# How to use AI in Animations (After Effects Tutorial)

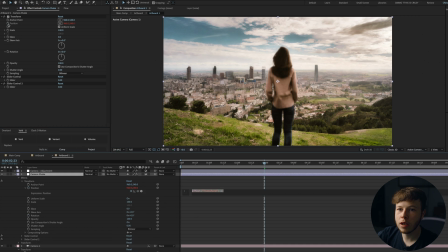And then in the position of the transform, I'm gonna alt click, and then I'm just gonna do a wiggle expression. We're gonna take the pick whip for the expression and pick whip it to slider control 1, and then do a comma and then pick whip again to slider control 2.
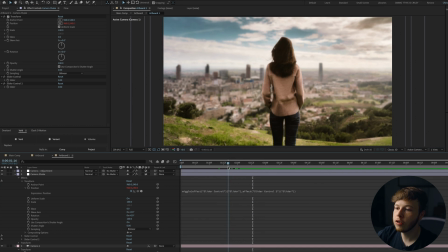It's just gonna let us control the frequency and the amplitude of the shake. So let's set that to 10 and 10 as a baseline.
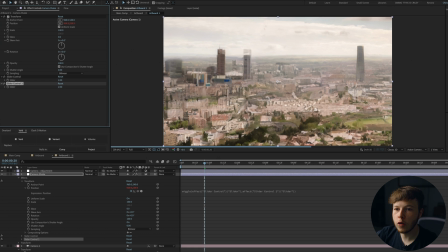And if we play that back, you can see it's pretty aggressive. So maybe even 2x2 will work a lot better, just be a little bit more of a smoother movement.
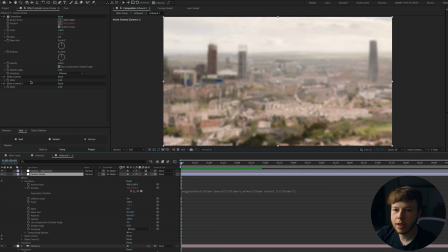2x2 is maybe just a little bit too slow. So let's set the slider control, the second slider control, to 10. And just like that, we have a good bit of sway, just makes it look a little bit more handheld.
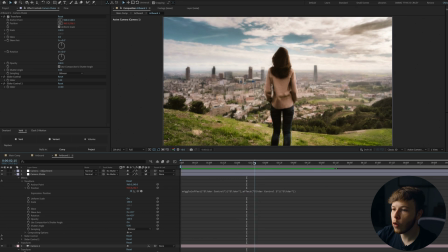And as it zooms out and we get the full picture, I want to decrease the amount that it shakes. So at around 2 seconds, I'm just going to keyframe the slider controls, both of them, and go forward to about, let's say, 3 seconds.
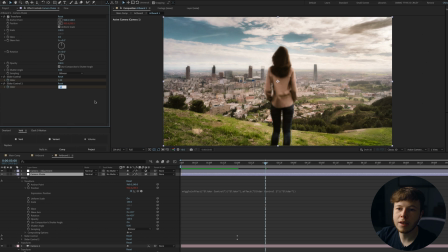We will just decrease the first one to 1, and then maybe the second one to 2, which is just going to make it a lot more subtle. Then playing that back, we get that initial little bump, and then it'll slowly ease in to a softer camera shake, if you could say.
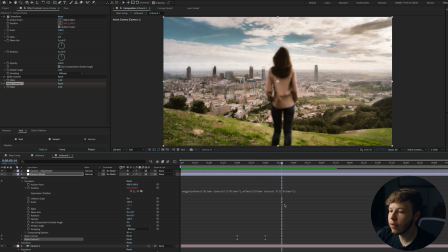Now there's still more elements that we can add to it, and maybe even refocus on this lady down the line. So maybe move that up, copy this keyframe and paste it in just so we go back to her. Just get a little bit of a focus pull.
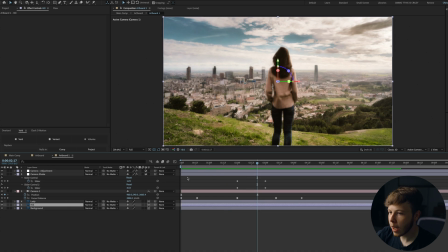One thing I just realized I forgot about was our little hill that we cut out. I wanted to be a little bit closer to her, but not as close.
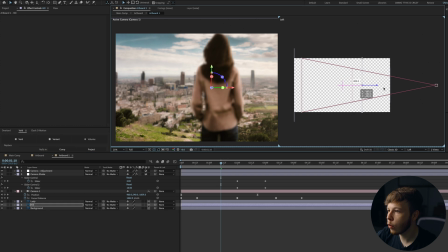So I'm simply going to take the hill and just move it pretty close to where she is, just like that.
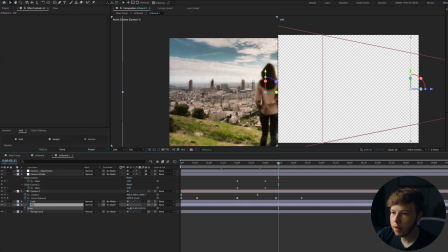And then we are going to scale this down as well, and until it just about fits the screen, just like that.
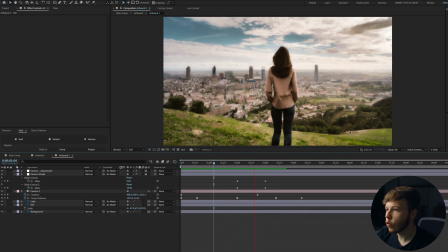And then we can go back to one view mode. Now, how can we add more details to this? Well, we have a little bit of sunlight over here, and I feel like we can exaggerate it a little bit. So if I select my background layer and pre-compose it and just leave all attributes in artboard one, we can open that up.
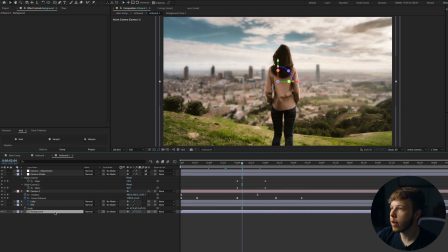It won't have changed anything in here, so we still get the same look. It won't mess with any of that, but we can open it up and add a little bit to it.
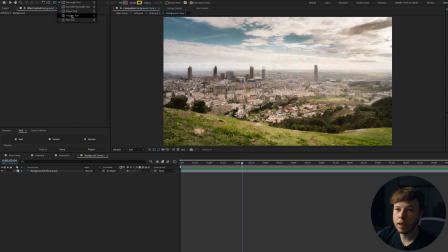So if I select my shape tool and then create an ellipse, disable the stroke, and then add a slight yellow orangey color, and let's draw a circle out here. And I just want to make sure that the opacity is at 100%. I'm going to add a deep glow to it, which is just going to get a little bit more light in there,
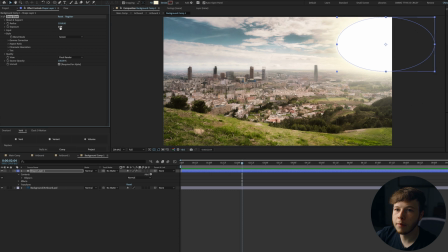increase the radius a good bit, and then maybe decrease the exposure ever so slightly,
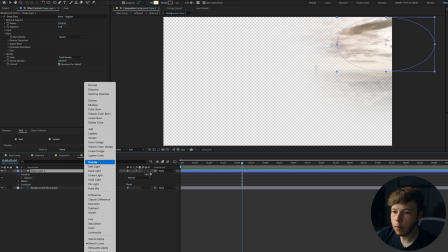and then play around with the blend modes. Maybe an overlay blend mode would work pretty good, or a soft light maybe.
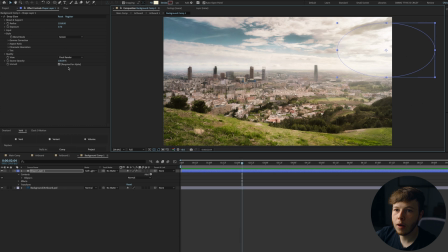That looks pretty good. So we have with and without it, and I want to make sure that we don't get any of that weird line right there.
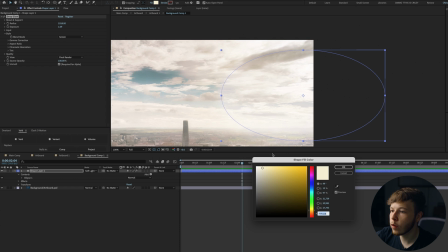So maybe just increase the exposure a little bit. You can always change the color to something warmer if you want. I want to keep it pretty similar to what we've got already, and then we can add a little bit of a flicker to it.
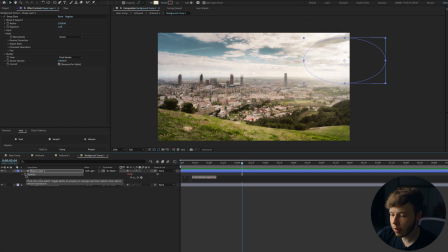So if you hit T to open the opacity, alt click it, and then just do maybe a wiggle 10 by 10, and that'll give it a little bit of an opacity flicker. That'll just look a little bit like some lighting is going on in there.
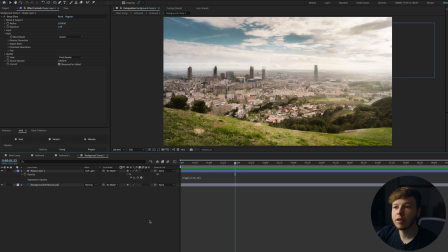Another thing we can add to this is a little bit of texture. In this case, I'm going to be using some dust particles that I've got from Artlist.
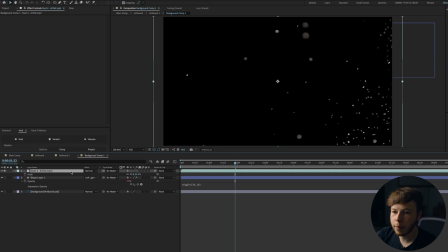We can drag those in and scale that down, and then change the blend mode to, let's try add. That looks pretty good.
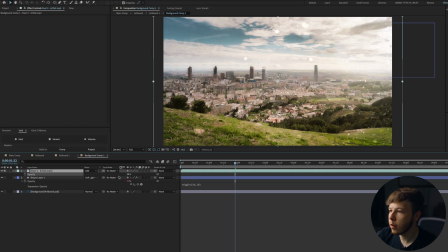Maybe decrease the opacity just a little bit and place that underneath our little glow layer.
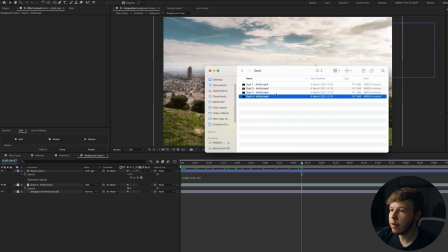And then we get a little bit of that particle look in there, and then maybe even add another one, maybe this one as well, which looks pretty cool.
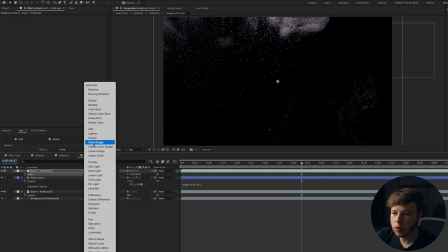Scale that down a little bit and set that to add as well, and decrease that a whole bunch.
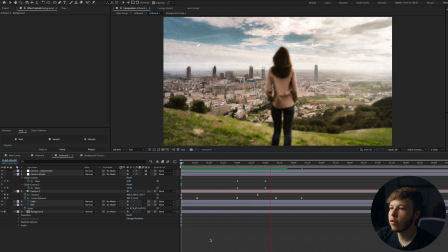And as you can see, it just adds a little bit of atmosphere in there, just makes it feel a little bit more lively without having to add too much. It's a super simple way of stylizing it. Now I'm feeling empty, so we can even add a little bit of atmospheric fog in the foreground as well, just to make it feel a little bit more ethereal.
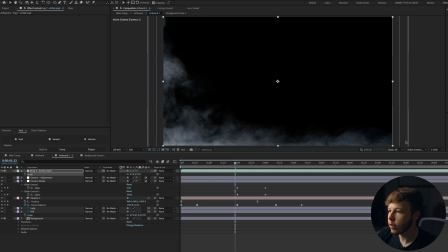So I have this asset from Artlist as well, which is just a little fog type thing in the foreground.